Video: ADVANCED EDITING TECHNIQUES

Following is a presentation of the editing techniques used in the film Ronin.
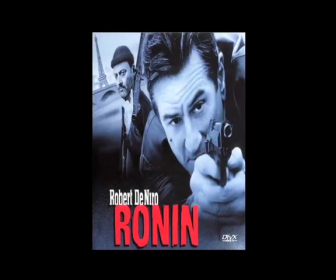0:21 Ronin is an action thriller directed by John Frankenheimer and edited by Tony Gibbs. The reason for choosing this film is that the editing of the film does not involve the use of any transitions such as dissolve,
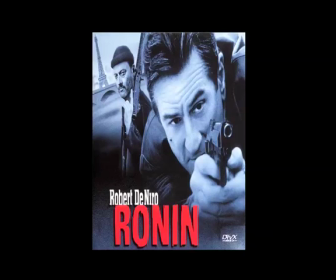0:37 fade in, or fade outs, and wipes. The entire film has been dealt with in straight cuts. There are 10 examples in the entire presentation. They can be classified under three categories: mood, action, and sound.
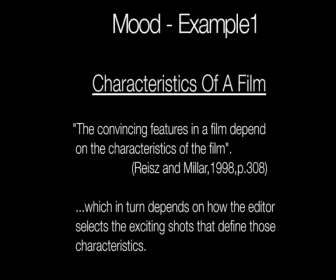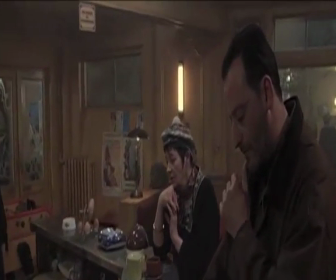1:12 In this sequence, there are six shots in the entire scene which portray the primary characteristics of the film as Sam enters the cafe.
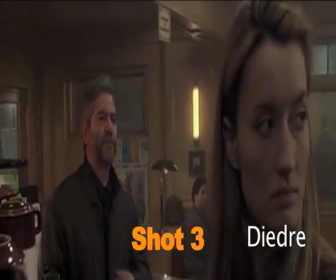1:23 C'est fermé, monsieur. Juste un petit verre.
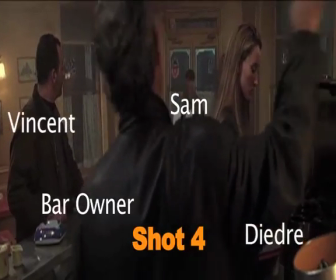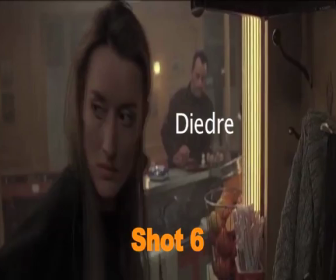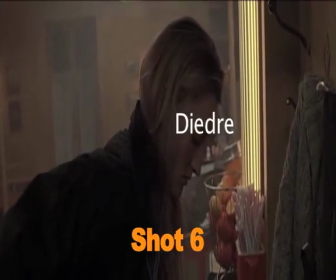There are six shots which are of prime importance.
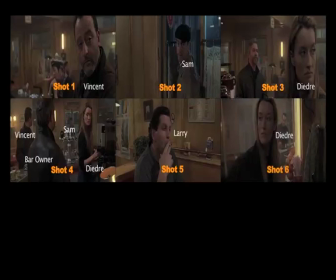1:51 Let us observe the reactions of the individuals inside the scene.
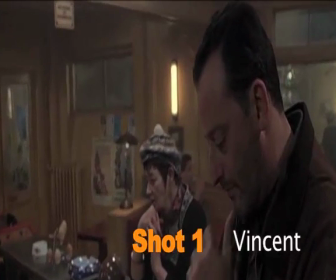1:55 In shot 1, we can see that Vincent looks at Sam with a sense of astonishment.
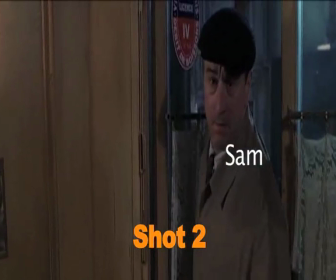2:00 The second shot is of Sam entering the restaurant asking for a drink.
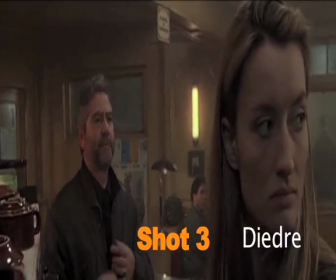2:05 In the third shot, we can see Deidre is not surprised by Sam's presence and was expecting him to arrive at the restaurant.
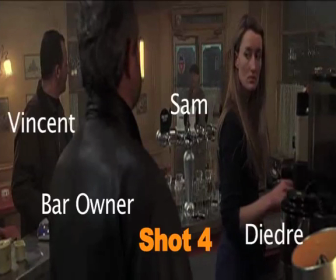2:14 In the fourth shot, Deidre signals the bartender to provide him a drink.
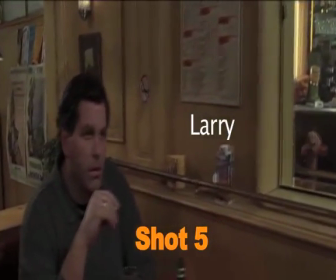2:19 The fifth shot is of Larry, who is completely oblivious of Sam's presence and continues to enjoy his cigarette.
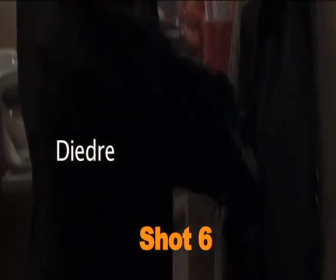2:26 In the sixth shot, we can see Deidre taking a gun out of her bag as a precautionary measure before Sam re enters the restaurant. On combining all the shots together, the scene appears to be as follows.
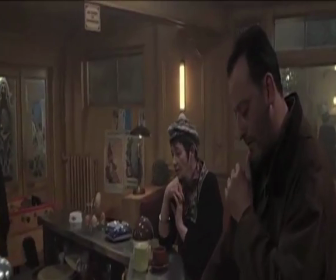2:42 On observing the reactions, we can see that the editor has been able to create a sense of curiosity regarding Sam.
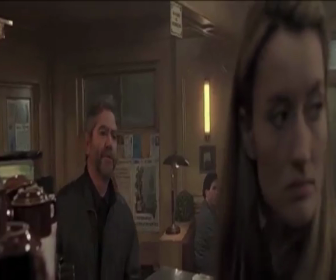2:49 C'est fermé, monsieur. Juste un petit verre.
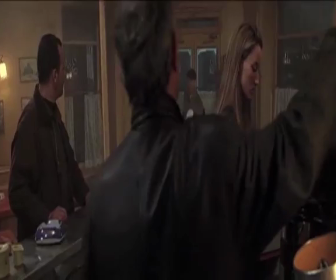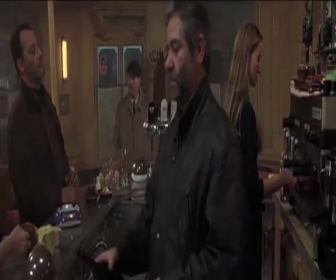2:59 Les toilettes.
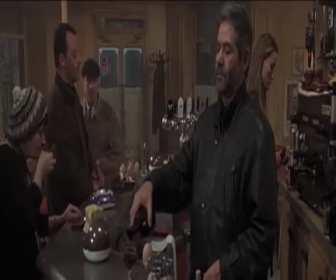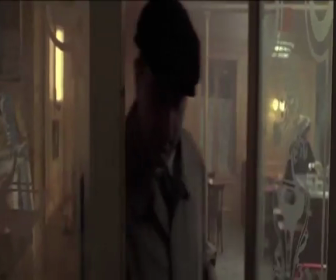3:06 Also note that an appropriate background sequence has been introduced to depict the anxiety in the minds of the characters.
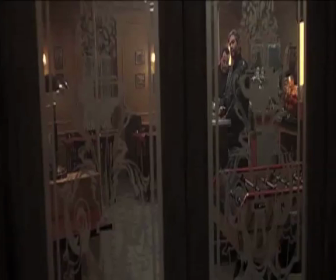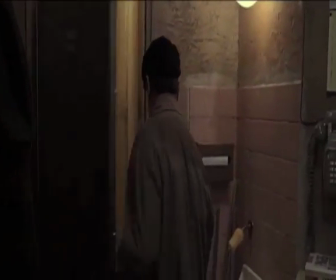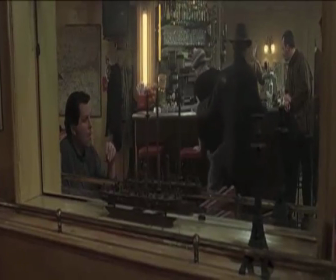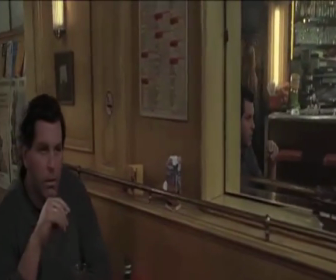3:33 This in turn creates a tension-filled atmosphere, compelling the audience to ponder over the mysterious nature of Sam.
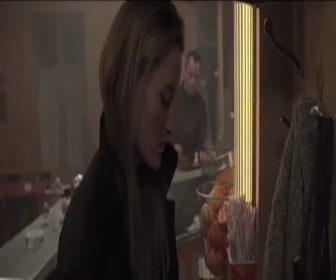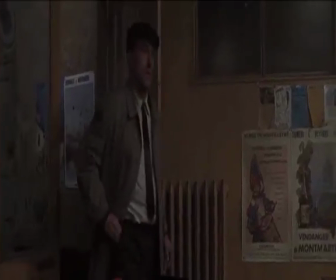3:47 Hence, by picking out the exciting shots, the editor has been able to create a sense of mystery and suspicion, which are the primary characteristics of the film.
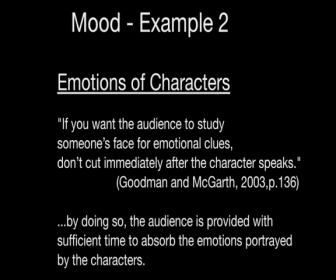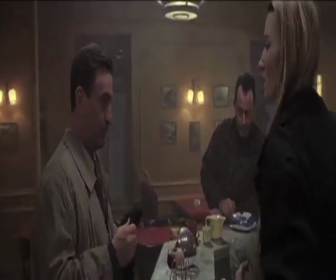4:09 In this sequence, the first question asked by Deidre has been depicted in a mid-shot.
Why are you rushing off?
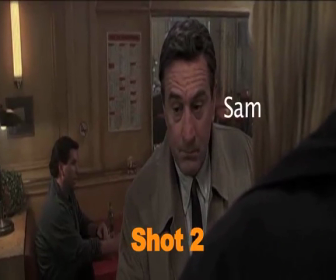4:18 I said, why are you rushing off? Comprends pas.